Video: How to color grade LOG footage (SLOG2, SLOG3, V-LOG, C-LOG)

Hi fellow camera geeks, Harv here and welcome back. Color grading log footage can be notoriously tricky. So in this video, I'm going to show you how I approach it and how I go from this to this.
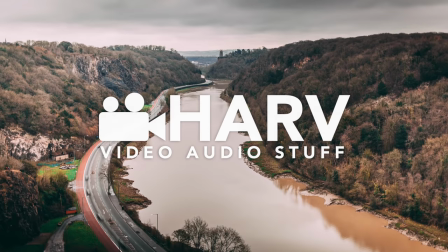If you like that track, you can get it, own it yourself and use it on your footage. It's part of my royalty-free music packs and they're linked below. And just before we jump into this video, I'd say if you haven't seen my 5 SLOG tips video,
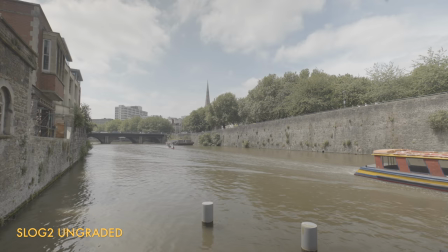0:33 it's so worth a watch and I'll link that below as well. I'm gonna start with this super easy landscape, really realistic grading example. And then later on, I'll do some more involved versions, including my main studio shot, so you can see exactly what I do with that.
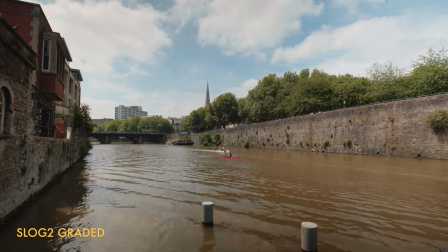0:49 Still, here we go. We're going for hyper realism. Let's get into it.
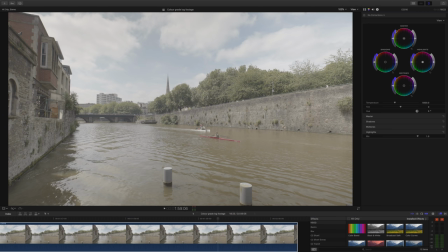0:52 So this is by far the easiest way to get a simple, quick, and quite realistic looking grade on SLOG2 footage.
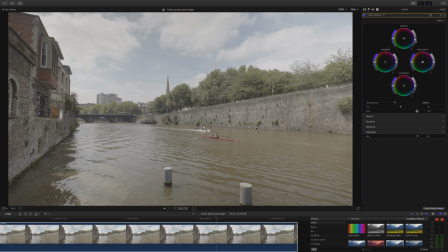1:00 Seeing as I've used SLOG2, the first thing I do on almost every single grade is to bring the exposure down slightly, and I'll do that by adding my color wheels. It's usually the first plugin I use on every single grade. Next, I'm just gonna add a lookup table, and all I'm going to use is the utility lookup table, which is the
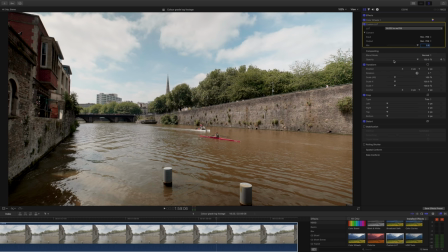1:18 SLOG2 to Rec 709 lookup table, which I've used before and I will link below if you're interested.
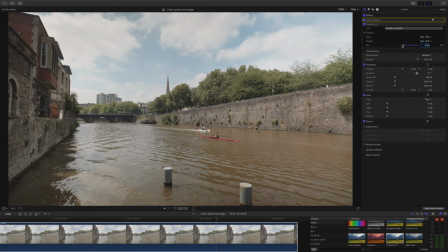1:24 It's totally free. I forget what the website's called. It'll be linked below. As you can see, this adds all of the contrast you would need, plus a very true looking color palette.
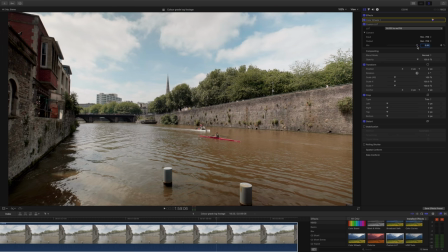1:33 So as I do with most lookup tables, I'll be dialing back the mix just a little bit, so it's slightly less intense and I can dial in exactly the amount of saturation and contrast that I actually need.
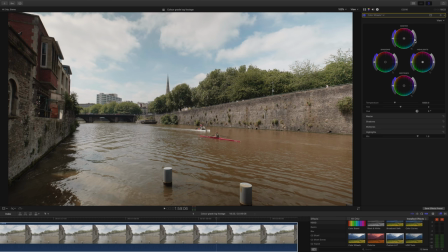1:44 Just a few more tweaks to my general exposure level and I'm pretty much where I want to be. So there we have the first example. It is far from cinematic looking, but if you just need a really rough and ready,
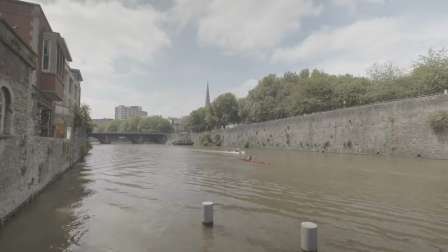1:56 quick grade to get things looking, you know, really good and punchy, this is the easiest, quickest solution.
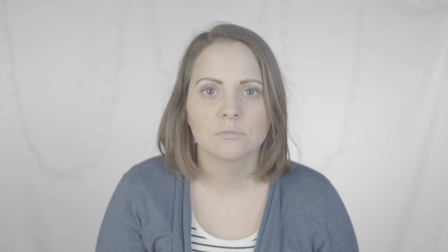2:02 Next, we're looking at a clip from my video about how to light a subject for high key, which if you're interested, I will link below.
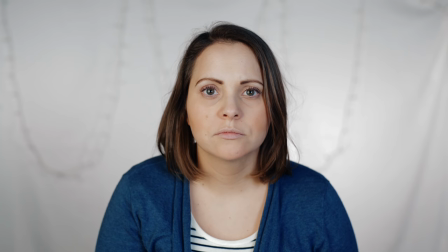2:09 And this one will be kicked up a notch in difficulty, so pay attention, there's some good tips coming. Just a quick note with this one, it was actually shot in SLOG3,
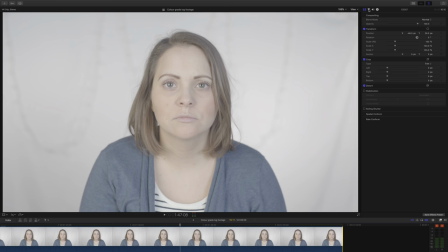2:16 so I have overexposed the shot quite a lot so that I can make use of the maximum dynamic range and get the cleanest looking footage.
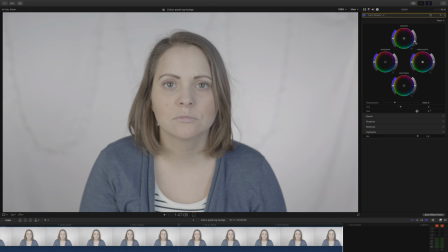2:23 So once again, the first thing I'll need to do is to open up my color wheels and correct for that overexposure, so I'll bring the overall exposure down.
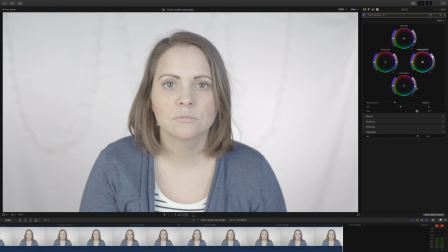2:30 I then want to separate the highlights and midtones quite a bit because what I'm trying to do is essentially almost blow out the background.
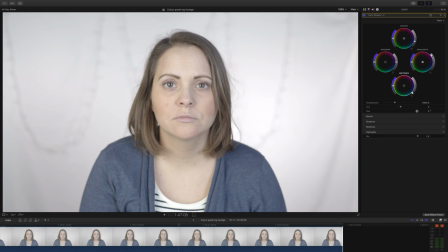2:38 Usually I wouldn't be so enthusiastic with my highlight and midtone boosts and cuts, but for this example it really worked. I then just made a small adjustment to the shadows and I just brought up my saturation just a little bit. I might have to revisit this after I've applied my lookup table.
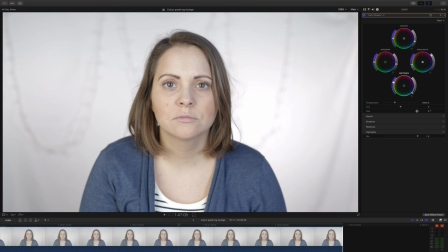2:55 The last thing I'm going to do here is actually to desaturate my highlights just a little bit to keep that background looking more white. Next, I want to sort of massage the footage to get it looking as good as it can be, bring out as much detail as I can, and I'm going to use curves, and you guys know I love using curves.
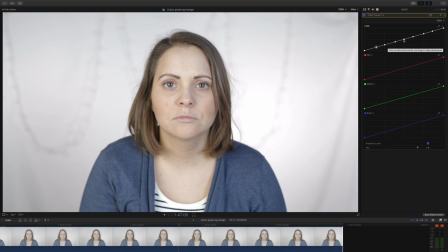3:12 If you haven't seen my video all about how to use curves, it's definitely worth a watch and I'll link it below. So as you can see, I've added a lot of control points and that's really the key with curves in my opinion. Adding lots of control points gives you lots of control. You're not just adding a simple S curve to add contrast.
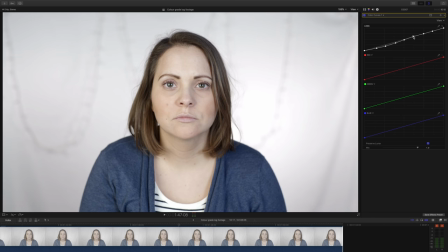3:29 As I mentioned in my curves video, be really, really careful if you're using 8-bit footage.
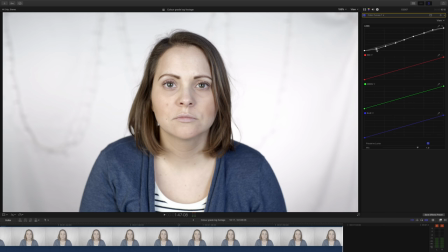3:34 If you're too enthusiastic with your curve moves, you will really notice things like banding and you'll see the codec fall apart quite quickly.
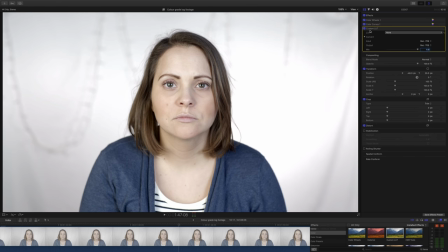3:43 So just be really, really delicate. Next, I'm gonna add a lookup table so that I can tell the colors what they should be doing. And for this example, I want something a bit more stylized and I'm gonna use the Velocor Aspen lookup table, which is just probably my favorite lookup table of all time. It's linked below, you should definitely check them out.
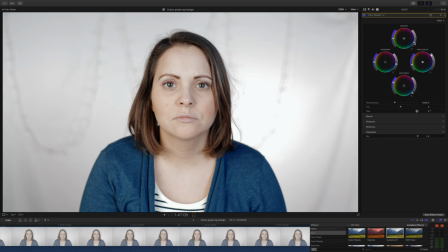4:02 So I've dialed back the lookup table just a bit so it's a bit more subtle and this immediately looks a little bit more washed out.
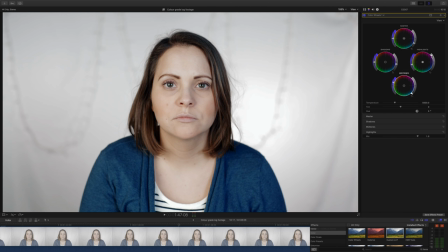4:09 So I really want to make a few more adjustments in my color wheels just to adjust for that kind of look.
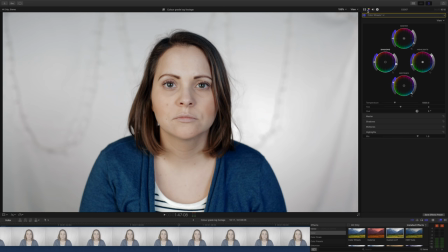4:15 And now this is in the ballpark of what I was hoping to get. I think it just needs a little bit more color. So I'm just gonna go ahead and add a little bit more saturation to the overall look just to get some extra warmth into the skin tones.
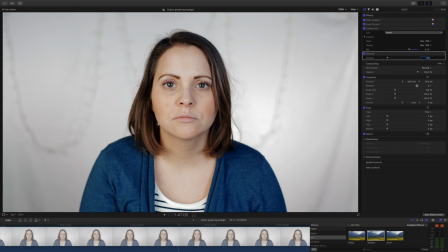4:28 The final thing I'm gonna do, just the icing on the cake, is to add just a tiny bit of sharpening and definitely always try and be subtle with this. The
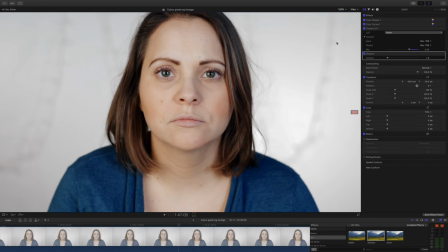4:36 reason I'm using it in this case is because I've actually used it's a very sharp lens. It's a Sigma 50mm f1.4.
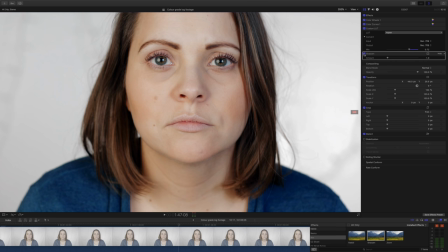4:43 It's very sharp, but I've actually used really, really shallow depth of field. So I just want to accentuate where the focus is, which is actually just on her eyelashes. So just a tiny bit of sharpening really draws you into her eyes and, you know, draws your focus.
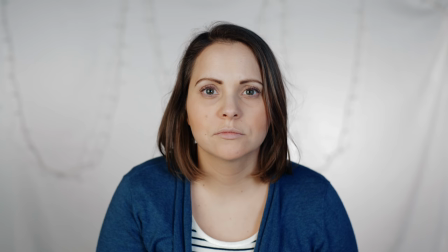4:57 So that's my example of grading for high key. Hopefully you picked up some tips from that. Next, we're going to have a look at my main studio shot, which is the most involved. Let's get into it.
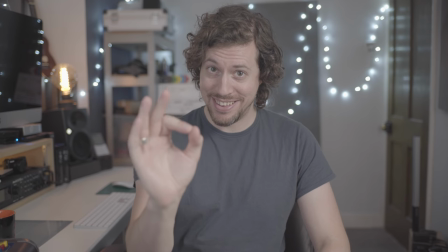5:08 So here's the before and after of our final grading example, and this is by far the most involved,
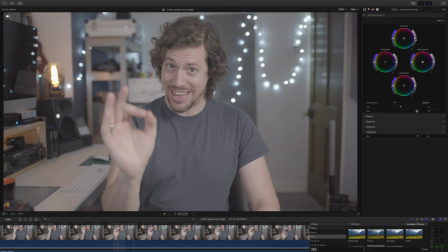5:13 but I'm sure by the end of this, you'll get a really good idea of how I do things, and hopefully you'll take some tips away with you and you'll find it helpful.
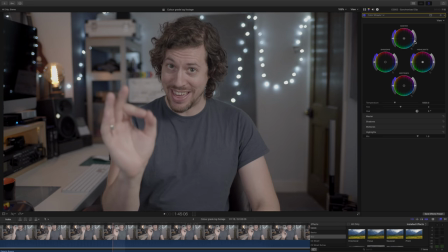5:21 So this is another SLOG2 example, so of course we need to bring our exposure down to correct for the fact that it was overexposed just a little bit.
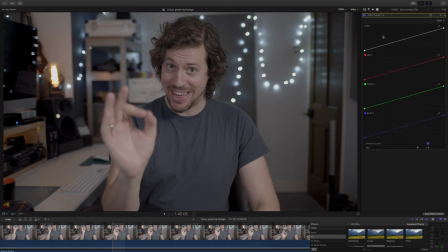5:29 I'm then going to use curves, and of course, as before, I'm going to add lots of control points so I have lots of control.
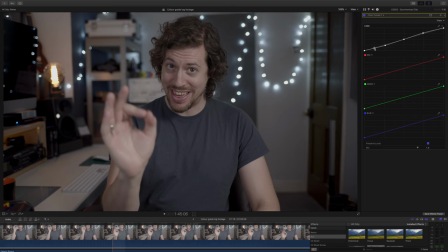5:36 And with this example, I'm going to pay a lot more attention to the shadows than I did in the previous example. The reason for this is because this shot is a lot more cozy. There are more shadow areas. There aren't going to be so many highlight areas, so I really don't need to pay so much attention to them.
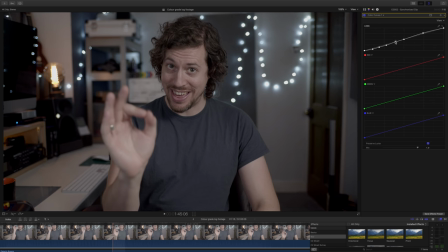5:51 Once again, I'm massaging the curves so that I can get really good detail in the shadows. I'm also paying very close attention to my skin tones to make sure they're looking good as well. When I adjust the highlights, really the only thing it's affecting in the shot are the fairy lights behind me and the light to camera left.
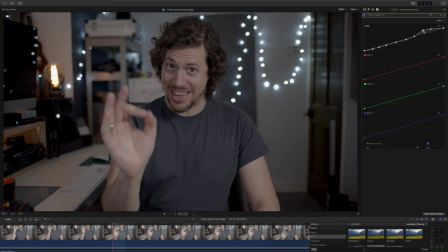6:07 So I want these to pop, so why not give the highlights a big boost as it's not affecting anything else in the scene. Next, I'm going to add a lookup table and get my colours looking really good, and again I'm going to be using my Velicor Aspen, one of my favourites.
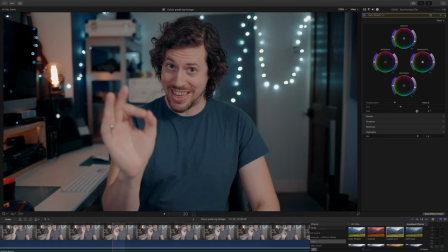6:21 As ever, I prefer it slightly dialed back so that it's a little bit more subtle, and then all I need to do is just add a little bit of saturation and the colour is pretty much where I'd like it to be.
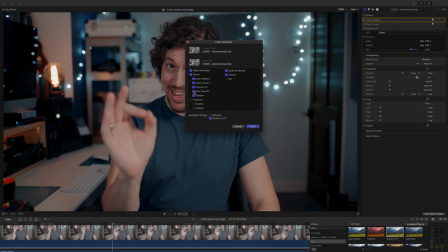6:33 And I'll just add the finishing touches to this grade. I'm going to add the Skin Smoother plugin, which you know I like. I'm just going to copy it in from a previous grade because it takes quite a long time to set up. You can see all the settings I've used here.
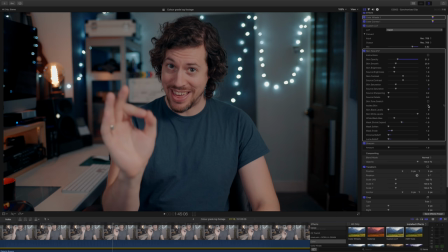6:46 Not that it will really help you, because you'll really need to tailor this to your grade. And as you can see, I've got a really good isolation of the skin tones, so it's only really affecting my skin tones and just a little bit of the light to camera left.
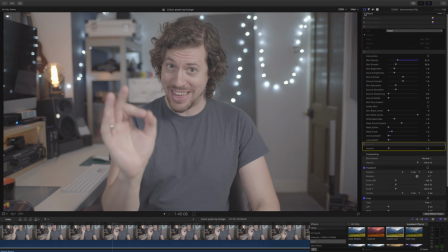6:58 And the last thing I've done is just to add a tiny, tiny bit of sharpening. It just adds that slight crispness that I like.
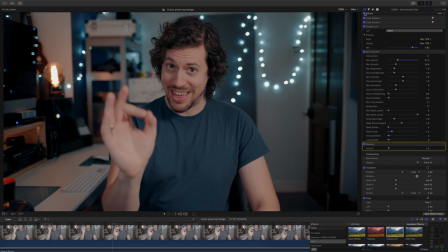7:06 And really, this is the order in which I add my plugins. Color wheels first to make exposure and saturation changes. Color curves next to add contrast changes. My lookup table to get the colors to where I want them to be. The Skin Smoother plugin to add that finishing touch to my skin tones. And then just a tiny touch of sharpening.
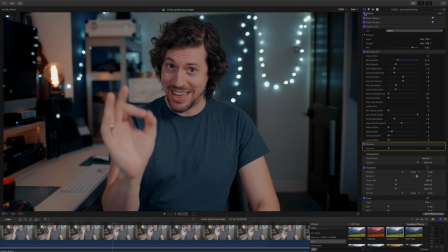7:25 And that is it. For me, it's important to have these plugins in this order because one plugin feeds into the next and you get a very different result if you have them in a different order. And that's it for now. Thank you so much for hanging out with me today. Let's have a little color grading log5. And I've made a huge amount of videos like this, so I'll pop a couple of particularly good ones on this side for you. And if you fancy sticking around a little longer and you're not subscribed, definitely do it. Hit the blob on this side, and until next time, let's help each other out and shoot a better video. See you guys.